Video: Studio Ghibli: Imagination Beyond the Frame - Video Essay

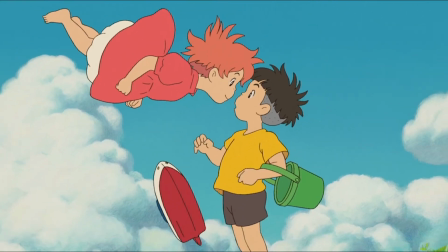3s
It's no secret that in the Western world we live in, animation is often stigmatized to be associated with the content of young kids.
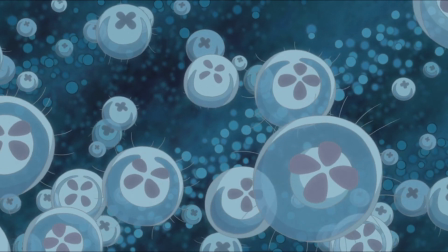10s
But in Japan, cartoons are for everybody, for the young, old, and everyone in between.
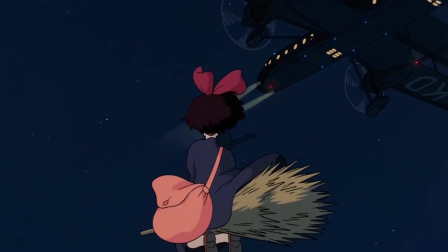17s
Studio Ghibli is often called the Disney of Japan, but they are so much more than that.
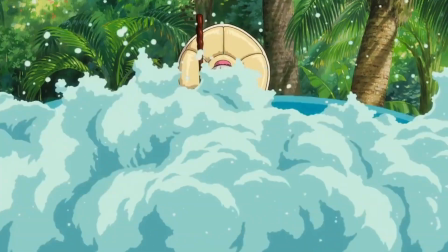21s
Calling them that does an injustice to the world they forge with each stroke of a brush.
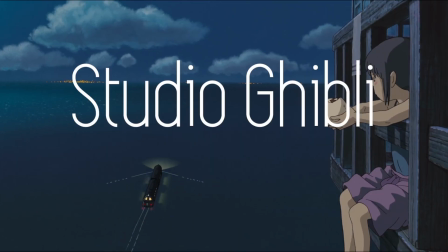26s
In this video, I'm going to talk about Studio Ghibli, imagination beyond the frame.
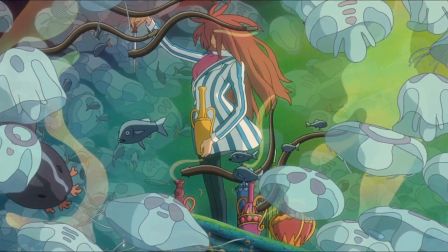32s
Studio Ghibli was founded in June of 1985 in Tokyo, Japan,
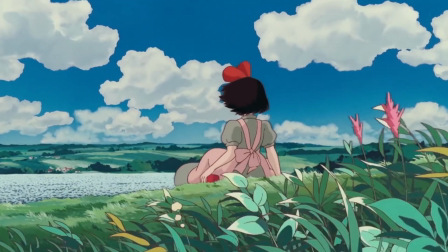36s
and in its 32-year lifespan it has garnered massive success in both domestic and global film markets.
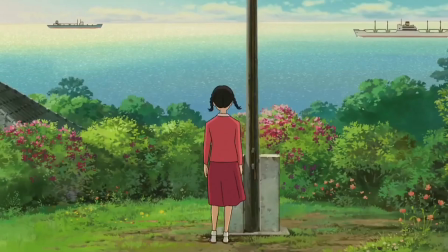41s
They have spent years perfecting and crafting a formula that makes Ghibli films so, well, Ghibli.
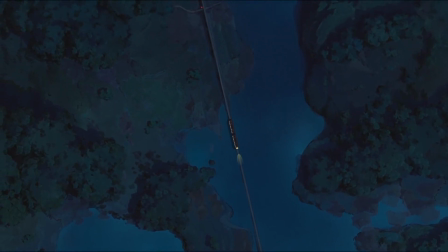48s
The movie's soundtrack, attention to details, ideas of grandeur,
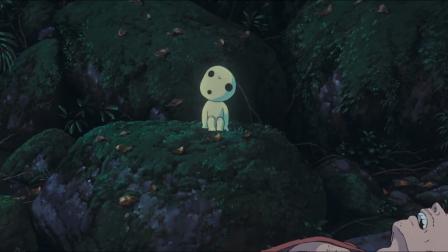52s
and their ability to bend and stretch the conventions of their medium makes every single frame extend past reality into the borders of imagination, leaving us wanting more.
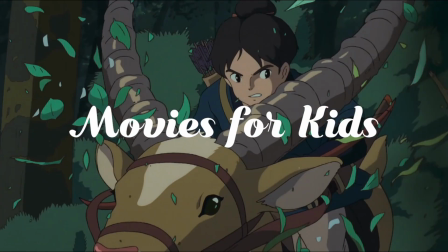61s
Boiled down, Ghibli films are targeted towards kids.
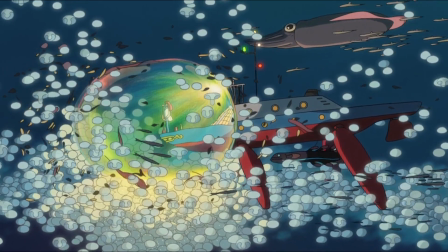64s
Sure, adults watch them and get entirely different experiences, but at its core, the movies are meant to appeal to kids, and appeal to them they do.
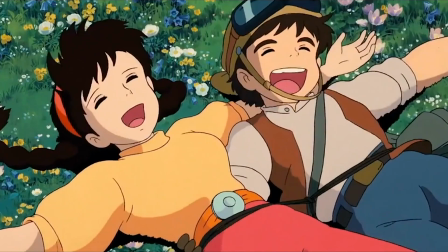73s
Most of the main characters of Ghibli movies are children. The protagonists aren't princesses with magical powers or extremely talented 7-year-olds.
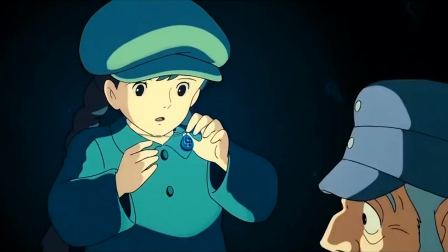82s
Often they're regular kids who just happen to find themselves in unknown lands and strange adventures.
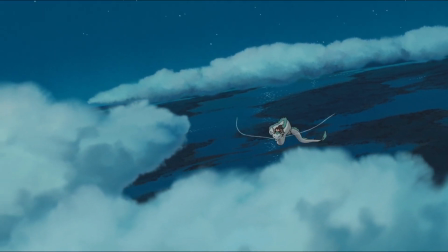87s
The characters provide a mirror to the spectator, reflecting off every quirk,
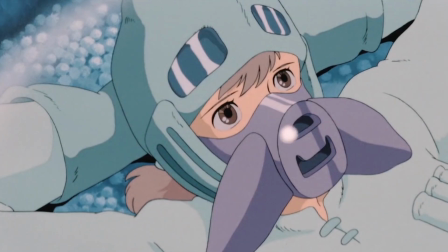92s
creating a connection between audience and character, despite events unfolding seeming abstract and unrelatable.
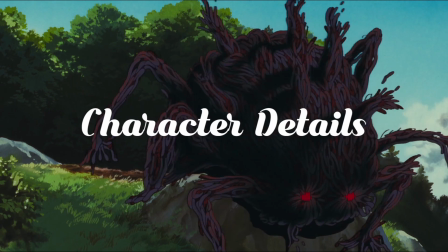98s
Every single Ghibli entity is given individuality, characterized through their subtle details.
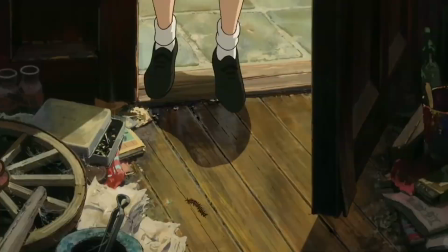104s
Each mannerism adds to the world building and essentially realism of Ghibli's films.
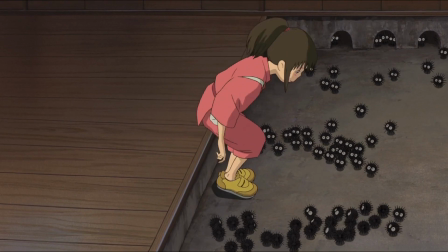109s
The way Chihiro taps her foot to make sure that her shoes are snug,
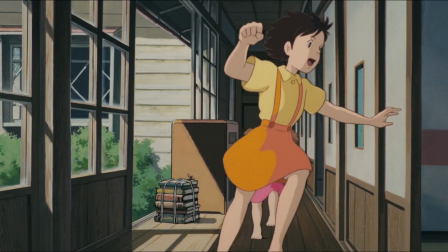113s
the way Satsuki and Mei run around, or the way Sosuke lifts up his shorts.
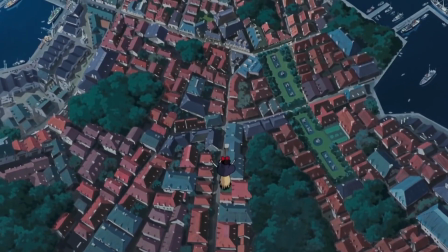118s
Each individual adjustment breathes life. Ghibli films create the notion of worlds that are truly alive.
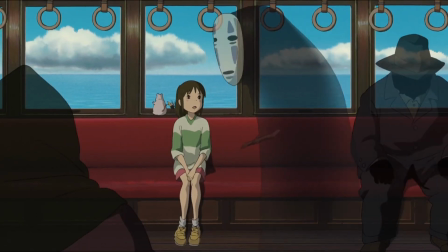127s
In animation, you always start off with quite literally a blank page, so anything put on is a conscious choice made by the animator.
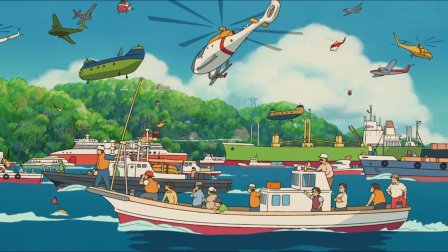135s
Ghibli is excellent at world building through its portrayal of character stories happening in the background.
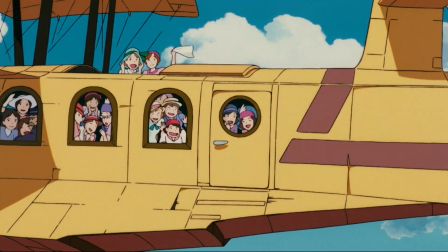140s
When viewing a Ghibli movie, you don't have to focus solely on the protagonist's action.
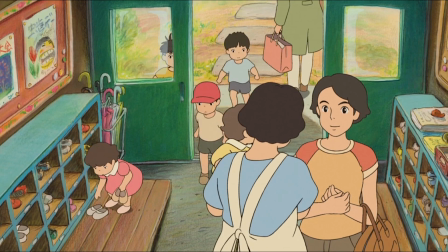145s
In many scenes, other characters are interacting with each other, the world they live in,
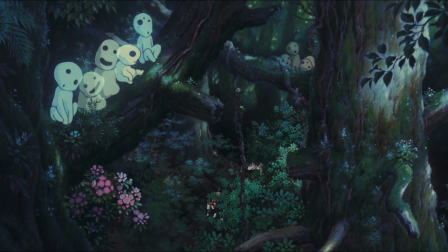150s
and this attention to detail prods our imagination to think of what stories are being told in tandem with the one unfolding.
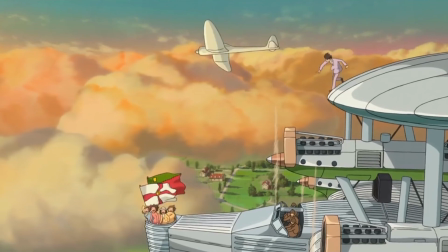157s
This mastery level of world building infiltrates our minds and pushes our imagination beyond what is shown on screen.
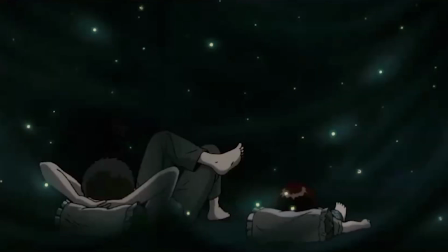164s
With the supposed decrease of attention spans with generations, Western movies seek to jam-pack movies, riddling them with jokes and action at every twist and turn.
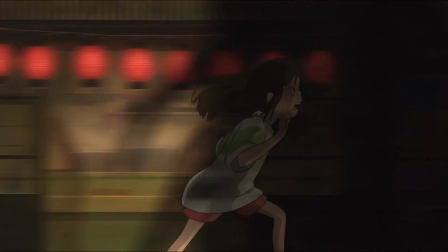172s
But Studio Ghibli films aren't like that at all. They give you time to connect with the world you see on screen.
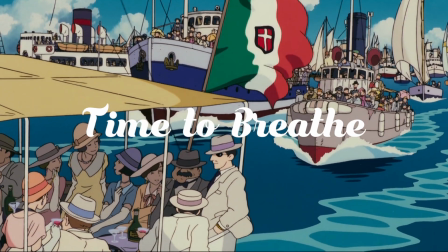179s
You could breathe in and out slowly and not worry about missing a moment.
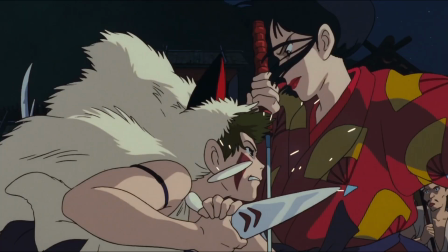183s
The perfectly paced films have not only managed to continuously captivate children's attention,
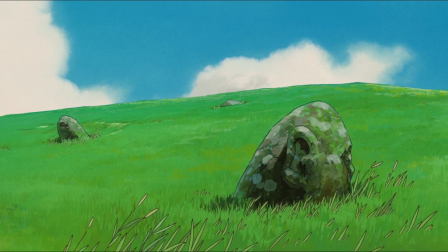188s
but also provide nostalgia and a sense of serenity and calmness to anyone watching.
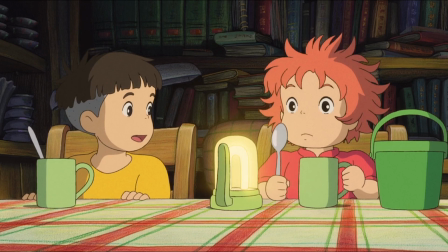194s
The music of Ghibli films composed by Joe Hisaishi further accentuates this feeling of calmness
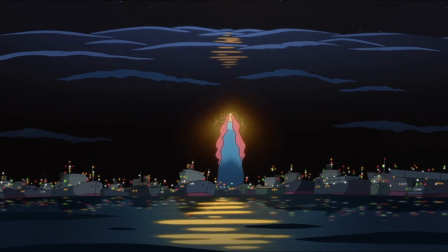200s
and the desire to look to the skies and imagine the worlds that lay beyond the ones fabricated in our minds.
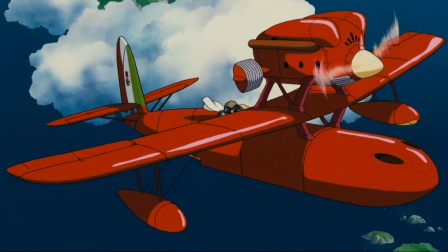206s
The beautiful arrangements and symphonies intermesh with the stunning animation to
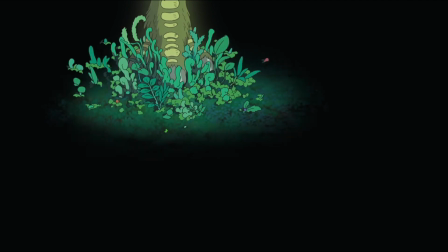211s
create this perfect harmony of audio and visual that evokes a sense of wonder and amazement.
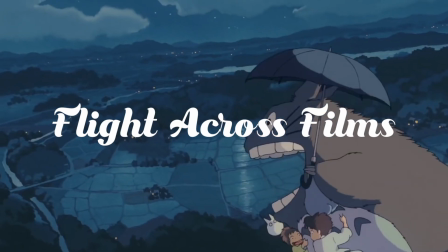217s
In nearly all of Ghibli's films, there is a repetition of flight, the idea that soaring above the clouds brings adventure.
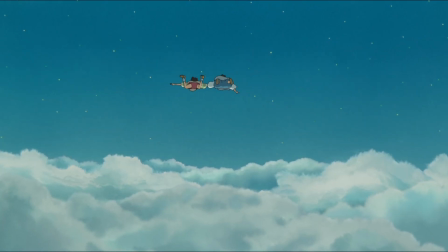225s
This commonality is the reason for all the inexplicable vastness of Studio Ghibli movies.
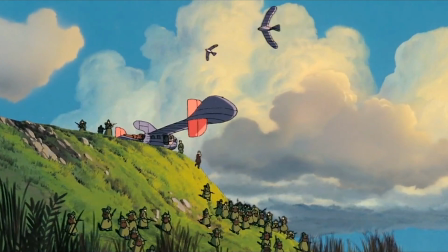231s
For stories that are very self-contained, the films leave an impression of worlds that are both physically and philosophically bigger than the characters.
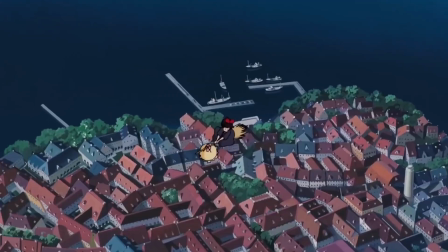239s
This idea that the universe is grand and immense is captured beautifully through aerial angles, wide and vacant framing, or stagnant shots.